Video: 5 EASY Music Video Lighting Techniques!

So as you can see, there's some pretty cool new lighting going on in here. So today we're going to be talking about five ways that you can better light your subject in videos. Let's talk about it. Alright, so the first way to light your subject, a plain old key light from a 45 degree angle.
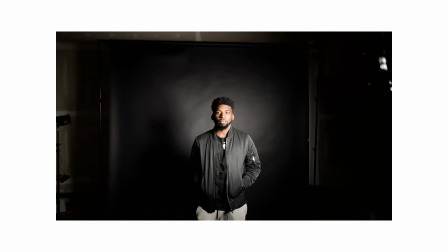(0:18)
You want to shoot it from a 45 degree angle so it kind of hits the side diagonal of the face and leaves some shadows.
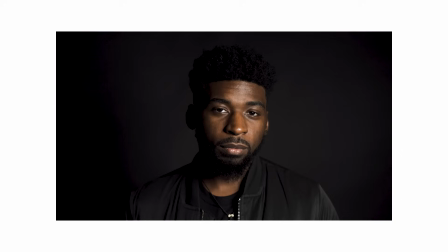(0:23)
You can also do the opposite side, boom, and then leaves the shadows on this side. but you always want to go at like a 45 degree angle man straight on is not really the nah you don't really want to shoot straight on you want some shadows some depth somewhere either left right whatever whichever side you want to go with go 45 degree angle man that's how i like these types of videos my youtube videos or even if you're doing somebody talking interview you want to have some shadows and depth on somebody's face use 45 degree lighting so number two is key light and a backlight
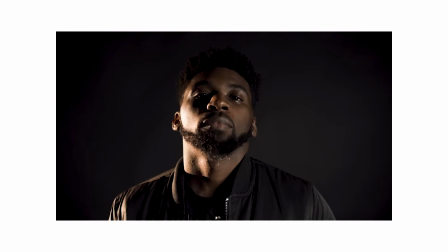(0:50)
and a backlight i mean a rim light or a kicker light whichever one you want to call So a key light is obviously your main light. It lights your subject kind of like this light right here I use a 120d mark 2 for all my key lighting almost all the time I may use a quasar science here and there Maybe I don't know but majority of the time I use a 120d mark 2 and before I had the mark 2 I had the mark 1 That light is also amazing. It's a great key light very soft You have to have the dome on it if you're trying to key light I like to key light with
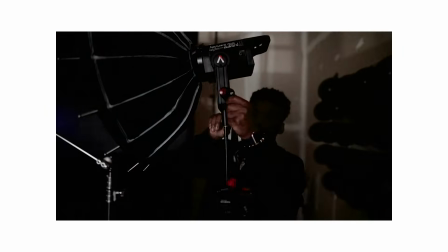(1:17)
a soft light with a dome so you got the mini dome and you have the big dome Those are both dope.
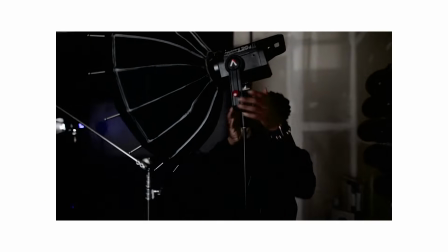(1:21)
It just depends on what you're trying to do the mini dome with the grid on it Kind of gives you a more direct soft light the bigger dome kind of lights up more of an area, you know So either way your subject will be soft lit That's perfect in your backlight your rim light your kicker light whatever you want to
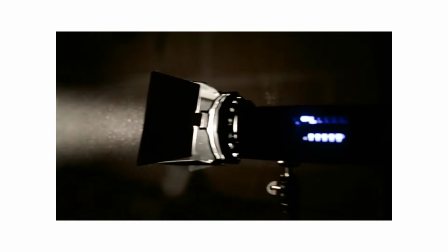(1:34)
call it That can be like a spotlight you want to shoot that the opposite of your key light So majority of the time I key light from a
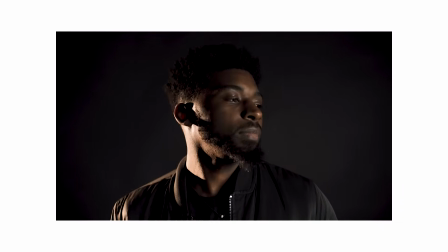(1:40)
45 degree angle around 11 or 10 o'clock right onto the side of the face So it leaves some shadows you can
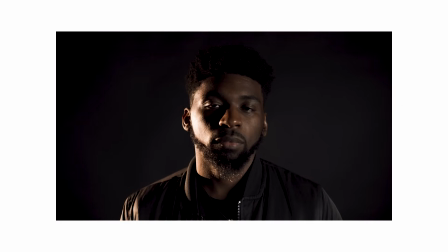(1:46)
do it from the opposite side if you want leave some shadows on this side Either side works as long as you're coming from a 45 degree angle. You don't want to shoot straight on It's not really that pleasing you want to have a little depth some shadows, you know, it looks really good like that It's kind of hot in here, man. Sheesh. All right, so my hair is crazy So whatever lighting setup number three you want to shoot from a 90 degree angle straight on to the side
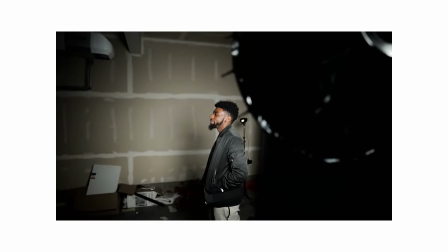(2:07)
So you would shoot the light directly at your subjects face and it gives you a dark deep dramatic Shadows on the other side of the face This
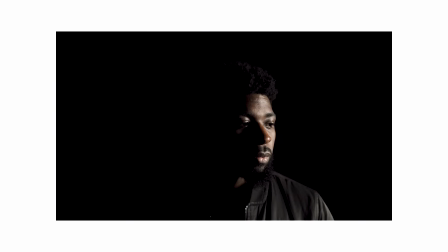(2:14)
lighting setup is really good for like music videos just because it gives like that drama that depth It just looks really good. You could do it from either side right or left. It doesn't really matter This is another great way to light your subject moving on lighting setup number four overhead lighting So you can achieve
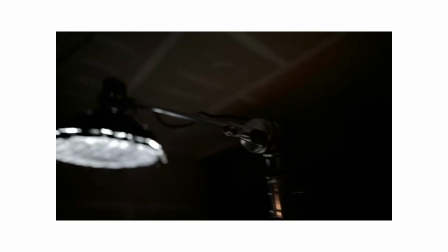(2:28)
this lighting setup by using a c-stand typically a regular light stand won't work because you'll catch it in the scene So when you're using a c-stand you
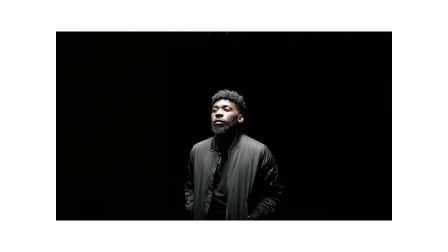(2:35)
can actually set that out of scene and put an arm on it Push that arm out over top of the subject's head put the light on it shoot it straight down and boom Now you have an overhead light,
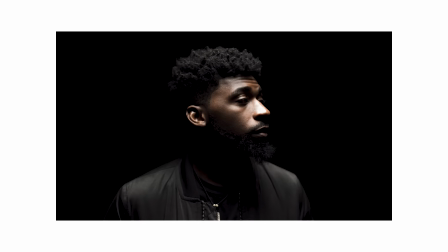(2:43)
which gives you a really dramatic shadows under the eyes, weird like dark background, lit right over the head, really eerie, dramatic, typically used for like interrogation scenes if somebody's being interrogated or being questioned about something, you know, up that alley. But that is another sick lighting setup that you can use. And last but not least, lighting setup number five, a silhouette.
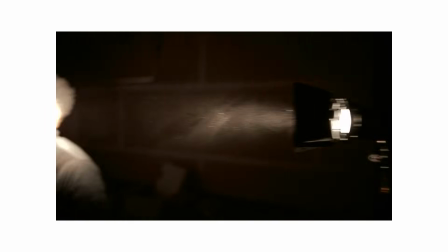(3:04)
So how I did this is I put a light directly behind my subject.